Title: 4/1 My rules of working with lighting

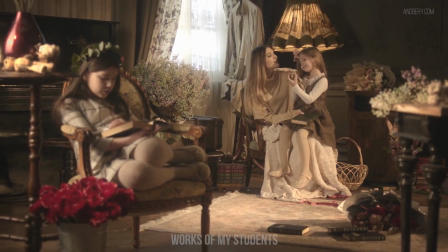My mind doesn't believe that this is real sunlight because I didn't see the window where this light was coming from.
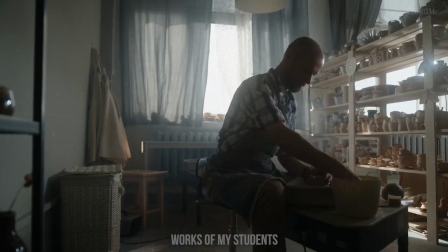Train yourself to justify your lighting with real light sources by showing them in the scene. Trust me, your work will look better.
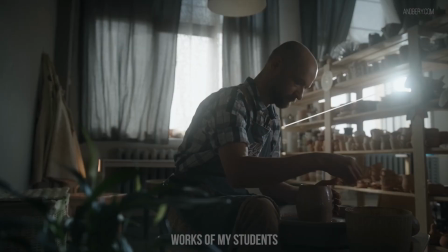It is enough to show the source where the light is coming from only once within a scene,
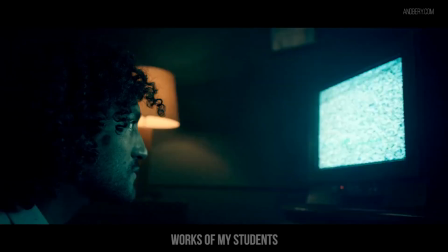as the audience are able to make the connection as to where the lighting is coming from in the close-ups.
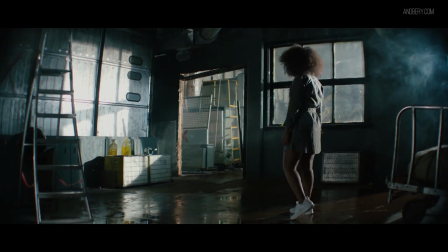It is not necessary to show it in every shot. I know that some of my works have used unmotivated light, and this should not confuse you,
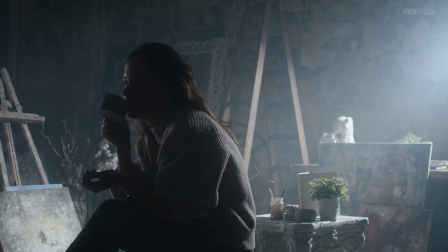because I do recommend that you show the light sources when you have this opportunity to on set.
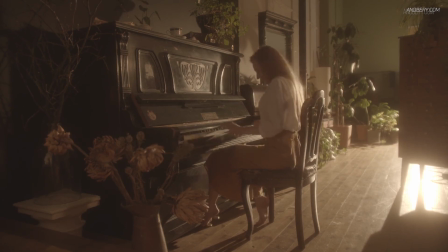Some works were filmed at night, and I didn't have a bright window to show the natural lighting source.
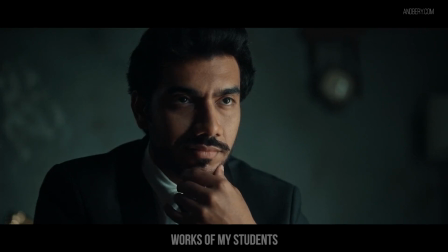When you work with additional light sources, and the natural light source is not visible in the frame, it is not a mistake.
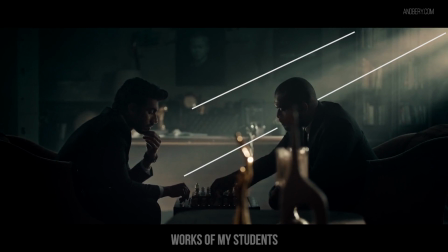Just try to make the light look natural.
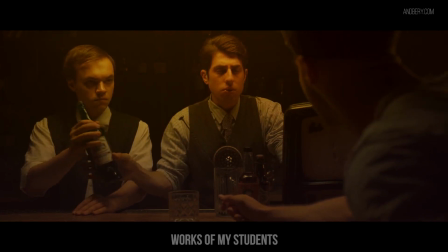Showing natural sources of light in the frame is basically a cheat code you can use to help the light look a little more natural.
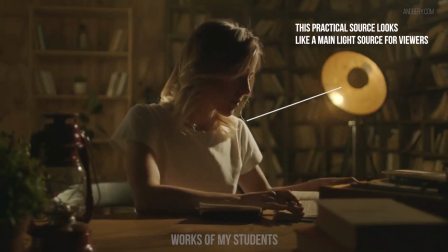I love this example of motivated lighting. Just look at that floor lamp.
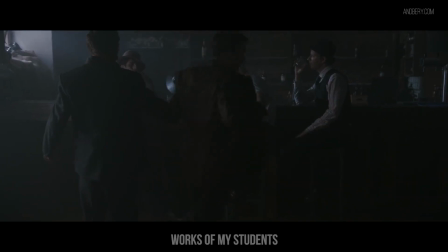Without it, the backlight would look foreign. Or this shot, the light which we see from the window looks like natural light.
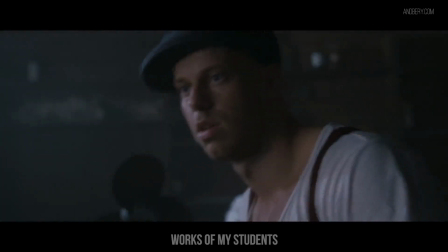If my student didn't show this window, the scene would look totally different and without motivated light.
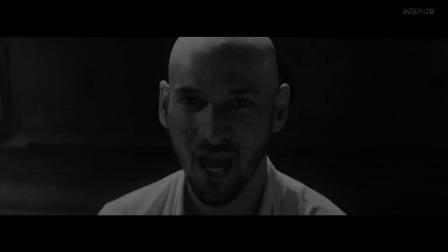Working with wide and close-up shots. What do you think? Is there a difference between lighting close-ups, mid-shots, and wide shots?
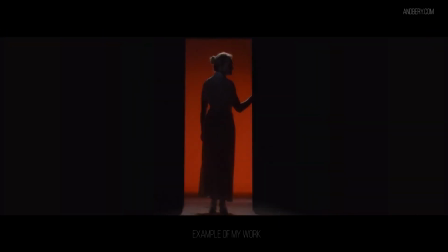Yes, there is. When we work with wide shots, we analyse the environment of the scene.
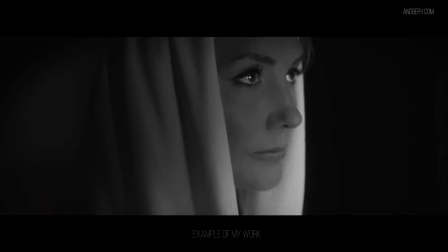We look at the emphasis. When we work with close-ups and mid-shots, we pay our attention on how the light looks on the characters,
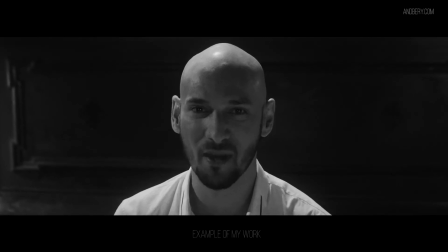the emotions of the actors, and many other details related to the characters themselves.
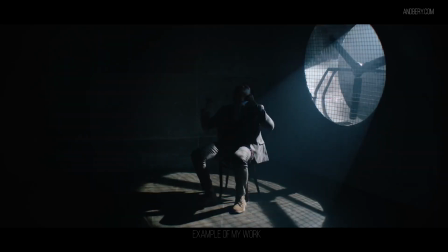This is the key idea. The wide shots work with emphasis and actions.
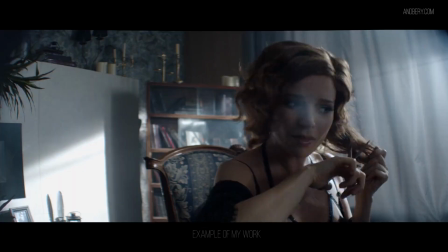The mid and close-up shots work with emotion and aesthetics.
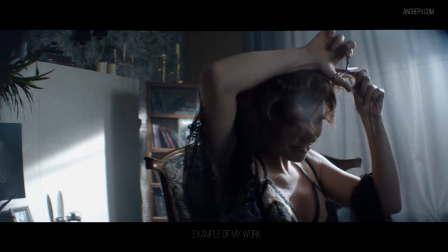Sometimes, when we light the wide shot, we don't think about how hard this light will be on the characters.
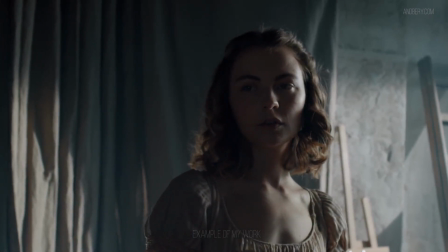Of course, I'm thinking about softening the lighting, but if you look at the mid shot, you will feel the difference.
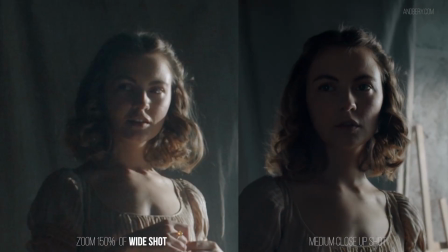What is going on?
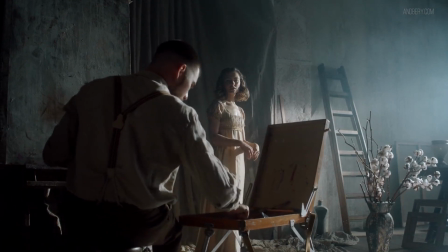In the wide shots, I focus on highlighting via the use of hard light, but when I work with mid and close-up shots, the light looks a little softer.
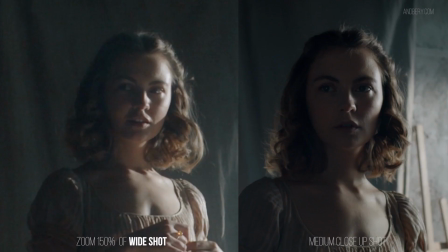This is simply due to the fact that the close-ups with hard lighting look awful and unflattering on the subject.
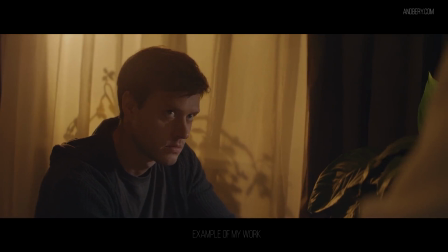For close-ups, we no longer need to highlight things in the frame, especially things in the background.
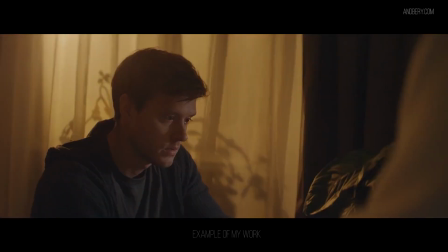This is because the viewer will pay attention to the character's face and their performance and evaluate the appearance of the character.
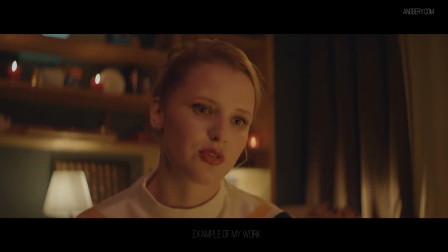To help the actor or character look more attractive, I tend to make the light less harsh.
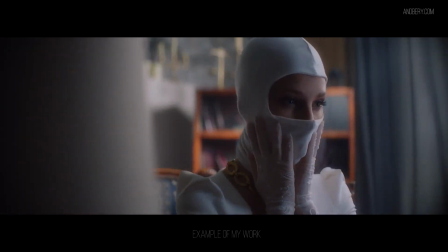Close-ups and general wide shots have different objectives, but there is one nuance.
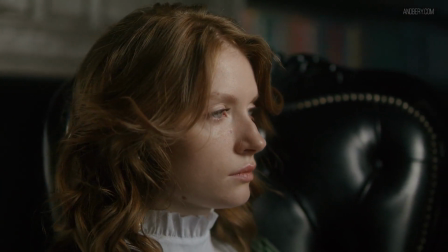You cannot use hard light in the wide shot, but then in the close-up use super soft light, as the difference will be very obvious to the viewer.
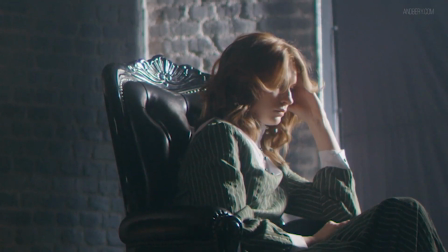Rather, you need to make the graduation of hardness very subtle.
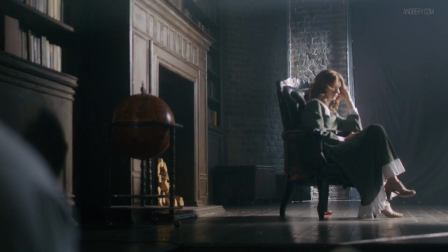Deceive the viewer carefully, as they will notice an obvious difference in softness.
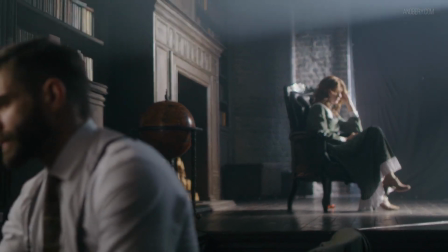Don't be afraid to make shots with different lighting hardness, but in reasonable and subtle shifts to the viewer's proportions.